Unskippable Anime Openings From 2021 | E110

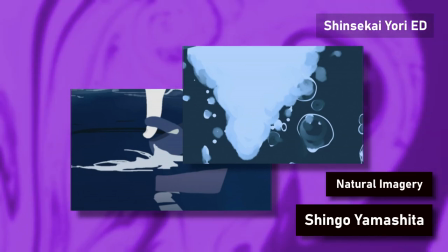(3:49)
When you look to of course the Shinskayori ED, the use of water and so on, when we go to his other stuff as well,
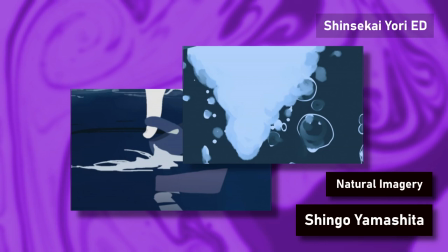(3:57)
it's all about nature and that's what really makes it his to
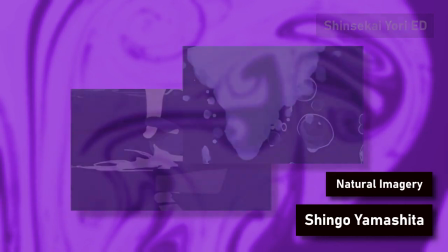(4:03)
be honest because he shows us the beauty of it I think I should maybe clarify that a
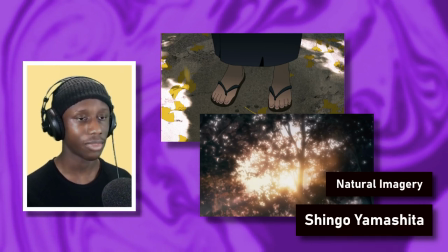(4:08)
bit more and of course nature is something that anybody can tap into but I think Yamashita does it in a way in which unveils its almost sublimity
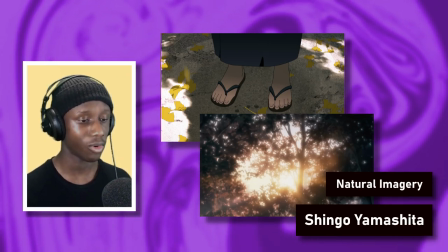(4:17)
and again the beauty of it some of the examples in which I
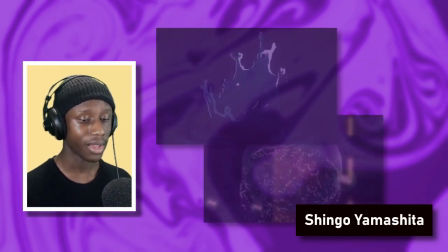(4:22)
really like are stuff like the bubble and the drop of water that's caught
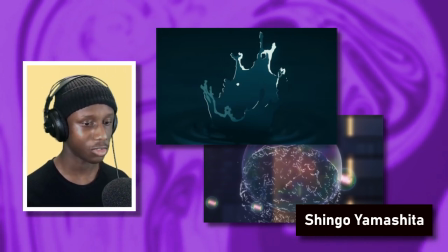(4:26)
in motion I there was a whole interview on Crunchyroll I'll link it in the show notes essentially where he's talking about that bubble cup which is animated by
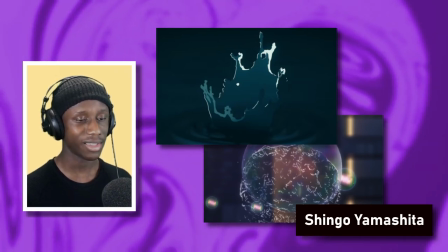(4:35)
a really great animator knows Renon Dara and essentially that they did a bunch of referencing and stuff like that but essentially the movement isn't actually
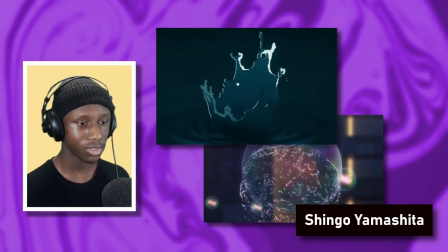(4:43)
possible however I think what's really interesting about that in itself is how
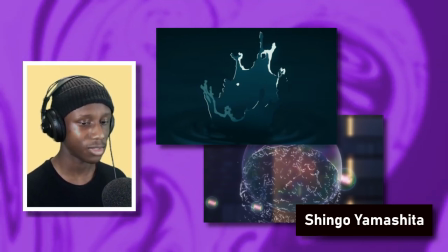(4:48)
Yamashita takes pushes nature to its limits he shows it doing things that are essentially
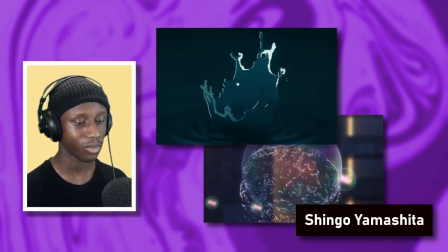(4:53)
impossible and teaches us what this is capable of and as
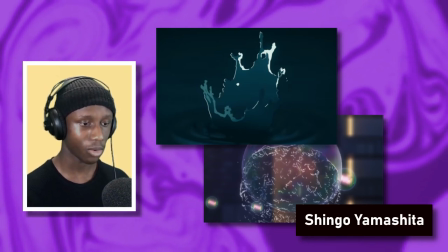(4:58)
a result that reflects in the show as well and what the opening is trying to
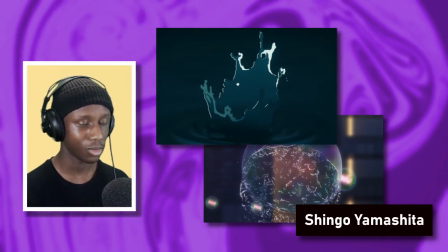(5:03)
say about the show in this case it's Yuji's power I guess and just the the
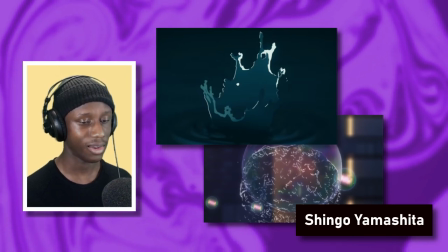(5:08)
the power that exists in this city in which he's depicting
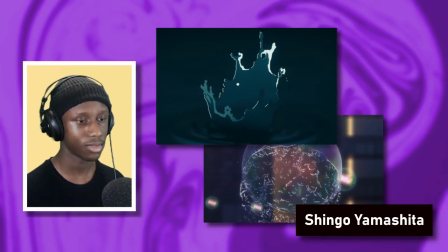(5:13)
as for the drop of water that really speaks to Yuji's speed and
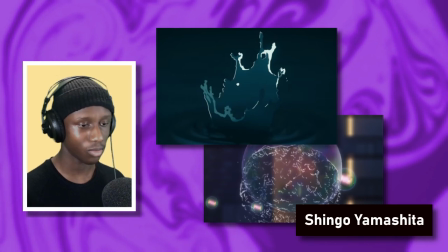(5:19)
the whole thing on rhythm and this whole discourse on rhythm that's existent in this
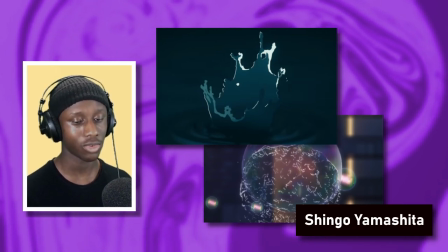(5:23)
part of the anime the second cut has a lot to do with the black flash and mastering this perfect timing and almost beats in order to attack your
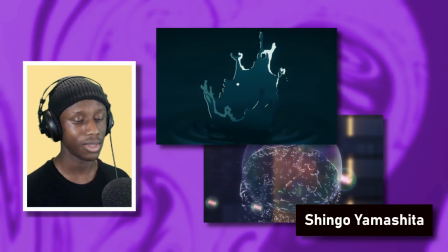(5:32)
opponent and by showing this drop of water that's essentially caught in motion he says a lot about how again quick he is and it kind of reflects or it bounces off nicely from opening one which has a very similar effect with sakuna's finger nicely drifting in the water for
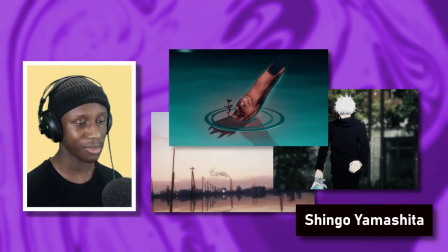(5:49)
a few seconds what i also just find really great about both these openings combined i might as well talk a bit about opening one is how he uses water
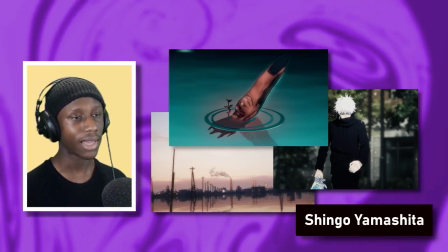(5:57)
in all these different ways and i think that's that's partially what i really love about
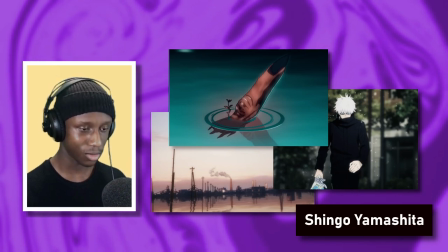(6:01)
yamashita it's not just using the beauty of nature but
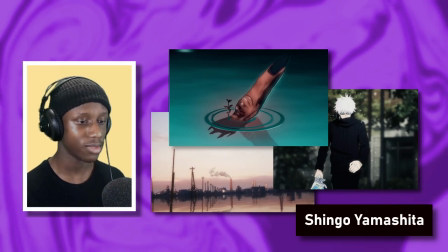(6:06)
it's using very specific parts in very different ways to tell very different stories in
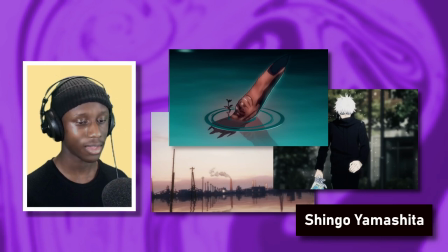(6:11)
this case again sakuna's finger has a very different connotation to the drop of
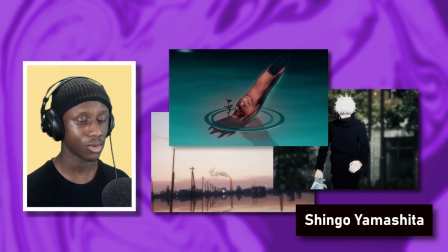(6:15)
water on speed or the bubble and so on and so he can use one thing in so many different ways to
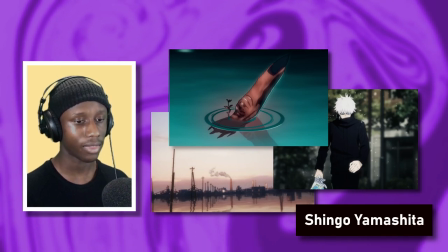(6:22)
tell many different stories and I just find that really masterful and it blows me away every time. This is kind of just a bit of a side point but I don't know about Yamashita's views when it comes to climate and the environment but I'd be very curious to know because it's getting to the point to which it's an inevitable part of his openings and so I really want to know how that kind of came about.
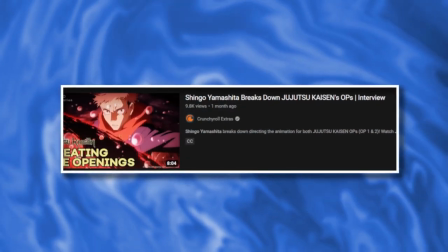(6:47)
Unfortunately it wasn't in the Crunchyroll interview at least I don't think there was any specific question about that was very constrained to that specific opening itself
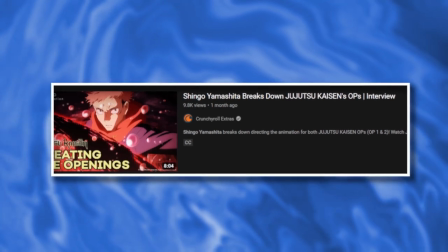(6:54)
rather than his career in general which is a bit of a shame because i would really like to know that but i this opening kind of just increased well it's just another addition to this whole narrative of yabashita using nature and stuff and just increases my intrigue as to what they can really do and i guess we kind of did see this in the most recent osama ranking opening but that's a whole nother thing for next year when i will probably be talking about that as well let's move on to the second opening and this is a bit of a wild card maybe not a wild card for those that listen to the show but a bit of a wild card in terms of i i haven't seen this one on many people's these are the openings that i liked list but this is one that's kind of grown on me over time because of how perhaps different it is and this is the one direct priority op and this the song for that is Suduchino Uta by Anemo Nuria this is storyboarded by Shin Wakabayashi and Junoyama and it is directed by Oyama again I
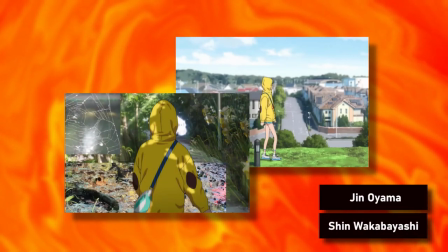(8:05)
haven't really seen this in the highlights list and I kind of understand why but
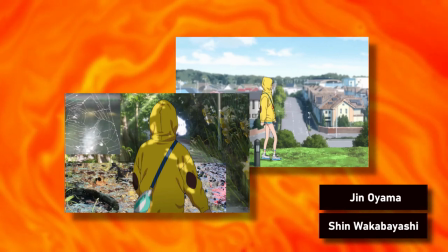(8:10)
at the same time I think it's it's really unique relative to the
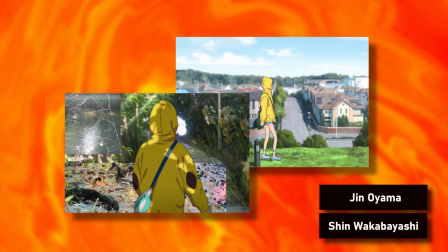(8:14)
other openings that i really liked again some of them won't feature on this episode what
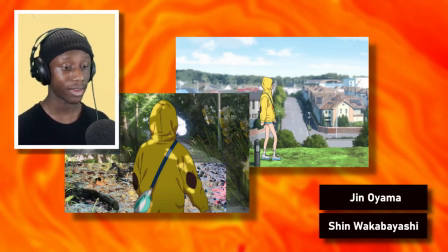(8:19)
this really feels like is the actual show itself this opening
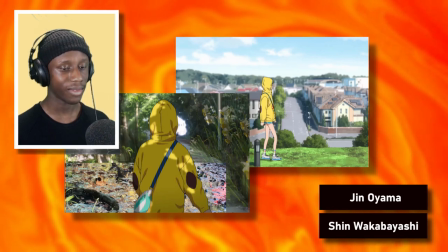(8:24)
is very realist in its approach in how it on the most part looks like the actual show itself i know that sounds a bit weird but when we really think of it if we look at say the jujutsu kaisen opening um that is not how the show looks or at least it's it's
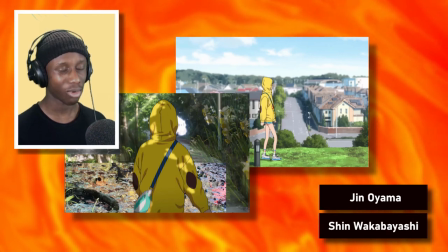(8:39)
largely different it's not composited in the same way everything probably looks a bit cleaner the the color design's pretty different but in the case
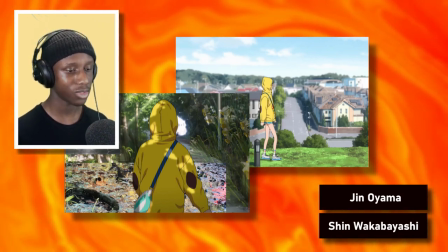(8:48)
of this Wonder Egg opening it feels very much the same of course when it comes to the cuts and so on you're not going to get that because it's
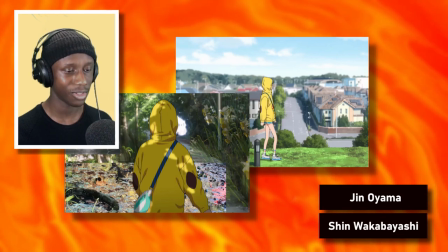(8:56)
an opening and not an actual episode in the show itself however I'd
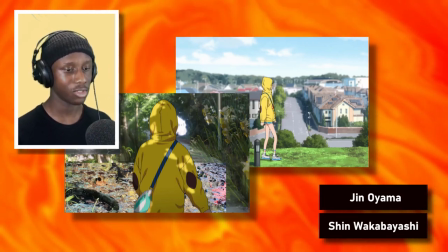(9:02)
say that this is the closest thing you get to the show that isn't actually the show
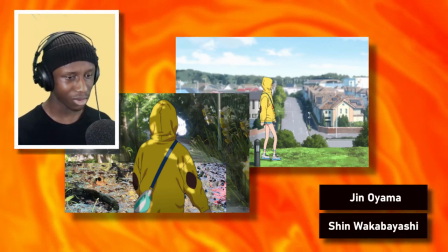(9:06)
besides maybe there's some similar breaks with some real life photography here and
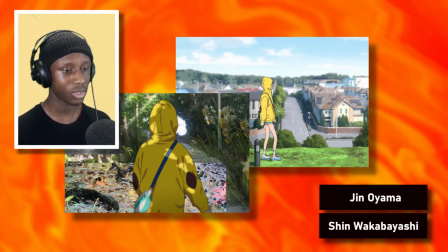(9:11)
there but overall it feels like you're watching the show just in
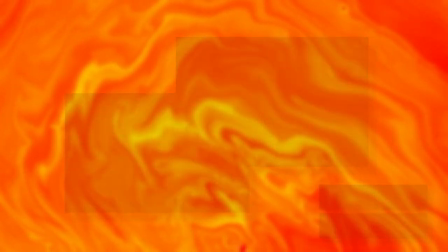(9:16)
the form of an opening what I find really refreshing about this opening is how it's
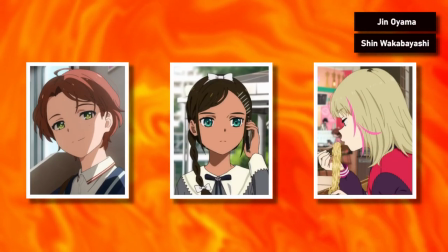(9:20)
literally a sequence of everyday activities Ai goes on the train Momo
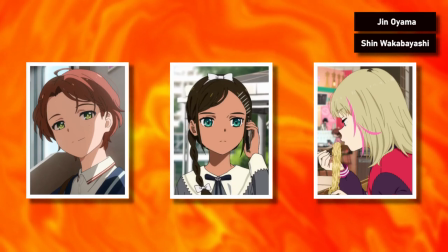(9:25)
is also on the train she goes to the shopping mall and Rika's at the shopping mall she also passes Neiru on the street Ai is also
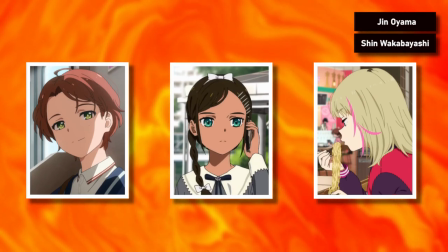(9:34)
taking care of her plants at the beginning it's very quote normal but chopped up into a
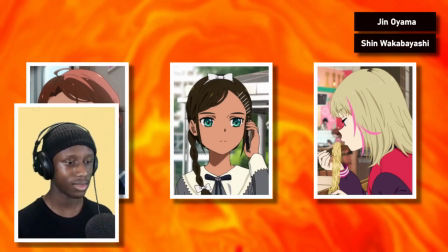(9:40)
sequence and I think this really lends itself to talking about adolescence in this show.
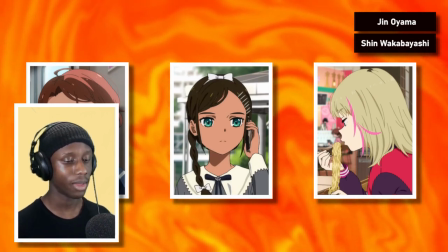(9:47)
As I've tried to make the case for multiple times Wondering Pirate really concerns itself with
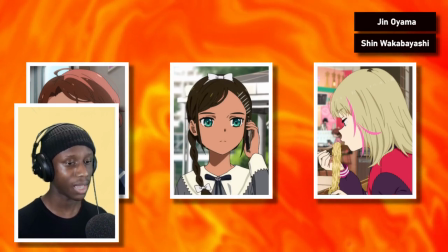(9:52)
adolescence that is really I'd say the main theme of the show what does it mean to be an
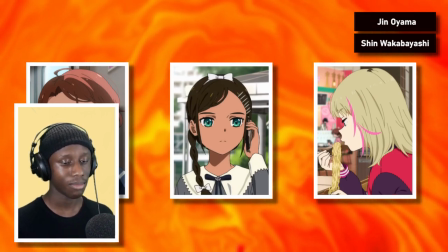(9:57)
adolescence per se and by showing these everyday activities
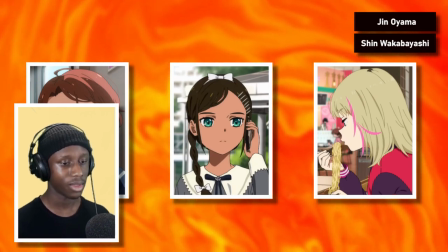(10:02)
it taps into that very idea to show what adolescence is
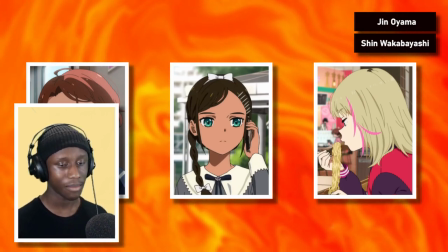(10:07)
the thing is I think it's tempting to say that this opening is quite deceiving because it doesn't show us about what the show is quote really about and by showing us you know the monsters and everything that's involved in the show however I wouldn't say it's deceiving I'd say it's exactly what it's
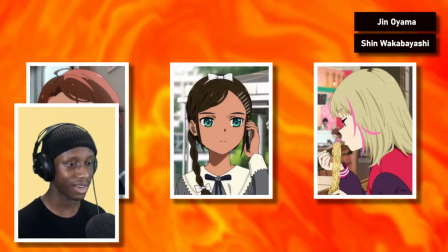(10:24)
about it's about the lives of adolescence and what we learn from the wonder
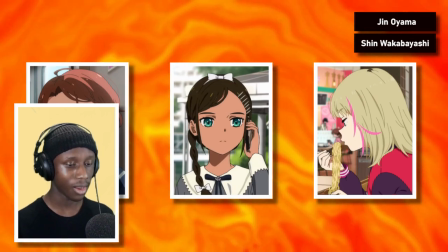(10:28)
eggs and so on in the actual show itself are what we're seeing right here
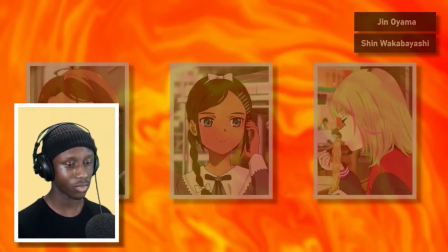(10:33)
we're learning about how they live their lives and the decisions they've made and that's just reflected in the opening a pretty critical component i'd say of a not not all openings not all but i'd say a vast amount of openings or a good amount of them would be there's usually a section in which is trying to really grab your attention it's the chorus of the song usually it's it's that moment it's that click it's a really good use of chorus essentially and because that that is you know the climax of the song it's the climax of the events in the opening it's all synchronized
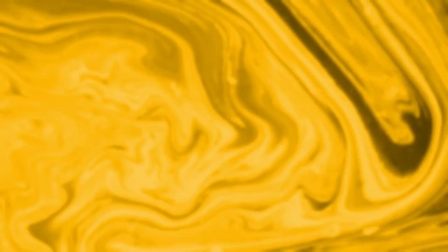(11:07)
together very well in the case of the wonder egg opening though i'd say that that is kind of shifted to the start where we have these
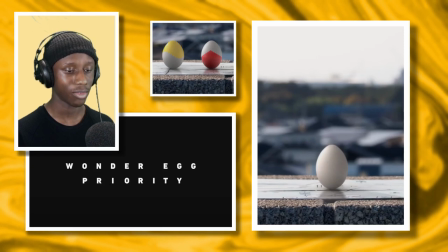(11:15)
piano notes there are about three of them i believe not four and that is
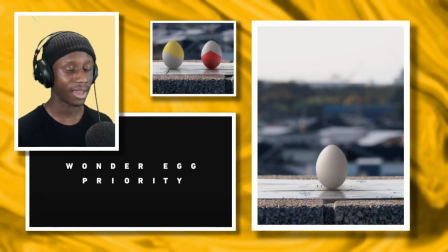(11:20)
where i think the emotion runs high and that's the attention grab it
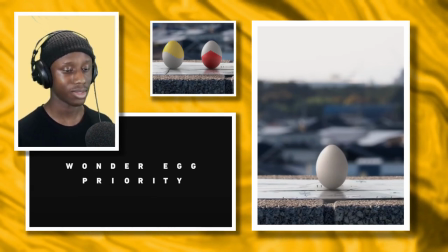(11:25)
really sets the tone for this anime it's essentially we're a serious show we're
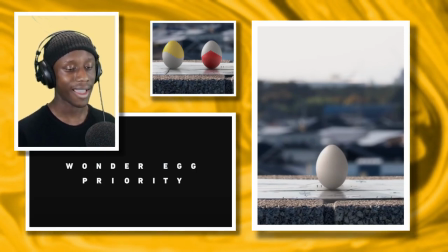(11:30)
a serious show talking about serious things and that is what really gets